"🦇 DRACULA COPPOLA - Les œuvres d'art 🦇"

On va commencer par les extrémités. J'ai pu en identifier qu'un seul sur les deux mais je pense que le deuxième est aussi du même artiste et si ce n'est pas du même artiste c'est peut-être de Vernet, je te laisserai aller voir qui c'est. mais du coup pour l'oeuvre que j'ai identifiée, elle est d'Hubert Robert.
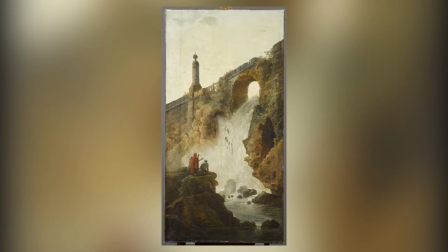Alors, il n'y a pas de date précise pour la création de ce tableau, mais c'est au XVIIIe siècle. Hubert Robert c'est un peintre, mais c'est surtout le conservateur des tableaux du Muséum Central de la République que tu connais aujourd'hui sous le nom du Louvre. Donc voilà, c'est quand même une personnalité importante.
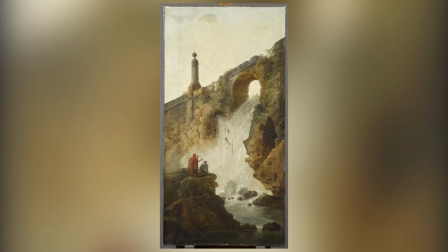Il va exceller dans le paysage et notamment il va présager le paysage romantique qui arrive plutôt au XIXe siècle. Il est souvent qualifié de peintre des ruines parce que c'est un motif qui est très très présent dans ses œuvres, comme ici avec ce pont. Peut-être que tu dis oui c'est un motif de ruine, c'est bien, voilà, il peint très bien les bâtiments, etc. Mais en fait la ruine ça va avoir toute une symbolique à cette époque et encore plus au XIXe siècle.
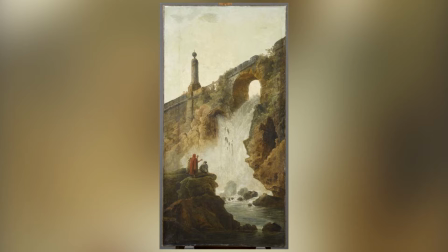En fait c'est le symbole d'une civilisation passée qui a péri,
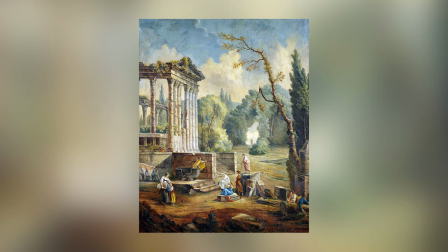puisque notamment dans les œuvres d'Hubert Robert, tu as beaucoup retrouvé des ruines gréco-romaines qui symbolisent en fait
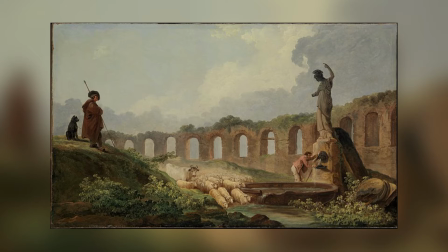la déchéance de cette civilisation et le fait qu'elle n'existe plus aujourd'hui et que leur état non plus et c'est pas non plus anodin qu'Hubert Robert teint ce genre de motif puisqu'en fait il traverse une époque un petit peu compliquée qui s'appelle la révolution française le lien avec le film comme je t'ai dit là c'est quand même peut-être un petit peu plus décoratif pour vraiment montrer aussi la richesse de Lucie mais ça peut peut-être rappeler un petit peu le pont qui t'amène au château de Dracula que tu vois en début de film
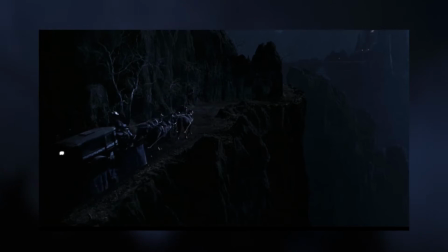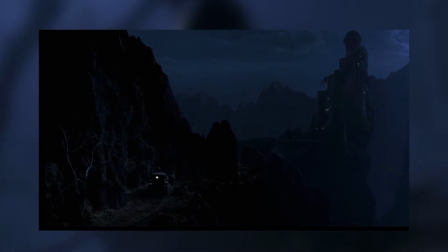en plus de ça dans le tableau qui est dans le film il y a une espèce d'ombre que tu peux voir derrière une
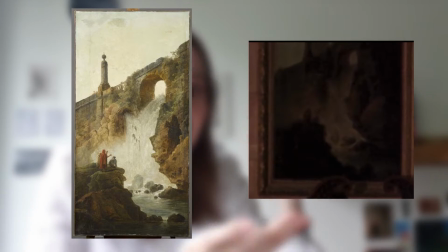colonne et c'est peut-être pour montrer qu'il y a un bâtiment derrière qui pourrait laisser penser au château de Dracula mais ça c'est vraiment juste des suppositions ensuite il faut absolument que je te parle des costumes parce que même si là c'est pas une toile accrochée au mur, il y a des choses à voir au niveau des costumes. Surtout que pendant la réalisation de ce film, c'était vraiment un point très important pour Coppola, puisqu'il n'avait pas un très gros budget pour faire énormément de décors, etc. Et du coup, il voulait vraiment transmettre aussi le caractère des personnages par leurs costumes, et surtout ça va impacter un petit peu plus visuellement le spectateur, puisque le personnage porte son costume et du coup tu peux plus facilement identifier son caractère. Celle qui s'occupe des costumes, qui s'appelle Ishioka, avait jamais vu de film de vampire avant et du coup ça a aussi permis un petit peu de renouveler la garde-robe de Dracula. Pendant une discussion d'ailleurs avec Coppola, il lui avait dit qu'il voulait vraiment faire ressortir tous les côtés de Dracula, que ce soit humain, femme, homme, animal, âgé, jeune, etc.
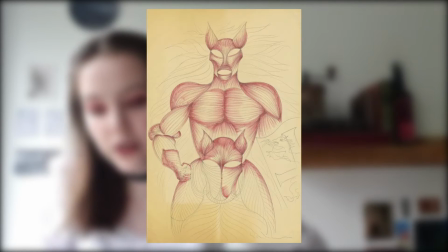Et du coup, Ishioka, pour ses costumes, elle va beaucoup s'inspirer de la nature, en plus de différentes cultures.
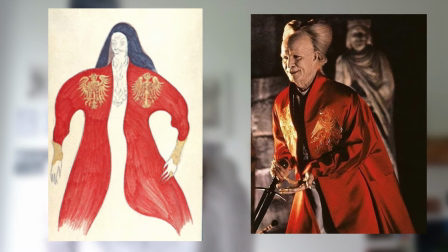Par exemple, chez Dracula, tu vas retrouver du rouge, qui est évidemment la symbolique du sang.
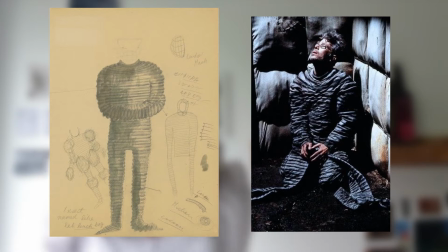La camisole du collègue de Jonathan, qui est devenu fou après avoir visité le château de Dracula, est inspirée des vers de terre.
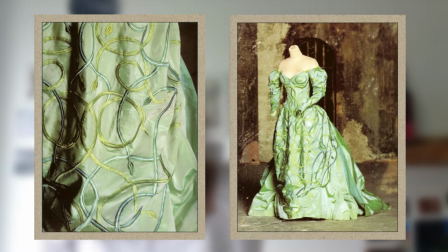La robe verte de Lucie porte des motifs de serpent qui évidemment évoquent l'érotisme Puis enfin sa robe de mariée s'inspire
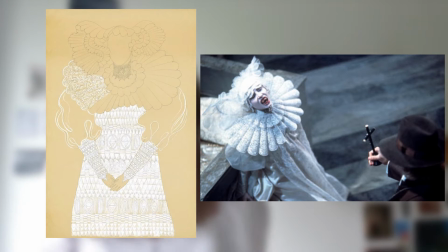de la collerette d'un lézard australien Qui la déploie quand ils se sont menacés Et puis
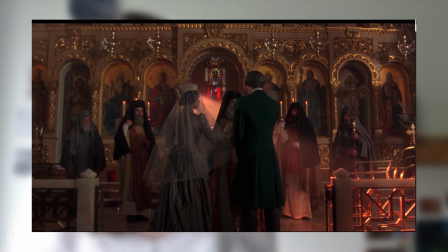la robe de mariée de Mina elle est plutôt d'inspiration victorienne Beaucoup plus modeste
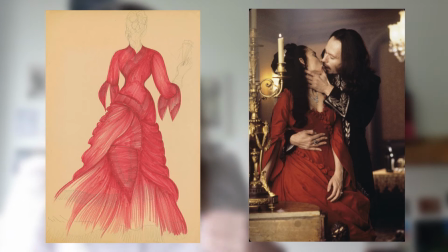et qui va être totalement en opposition avec la robe rouge Notamment qui dévoile son cou
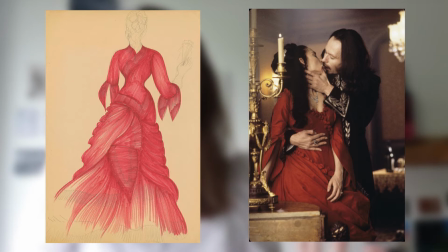qu'elle porte quand elle va finir par être séduite par le conte Donc comme tu peux le voir, les costumes ça a vraiment une grande grande importance et il y a une oeuvre qui va inspirer un des costumes de Dracula. Il s'agit du baiser de Gustav Klimt.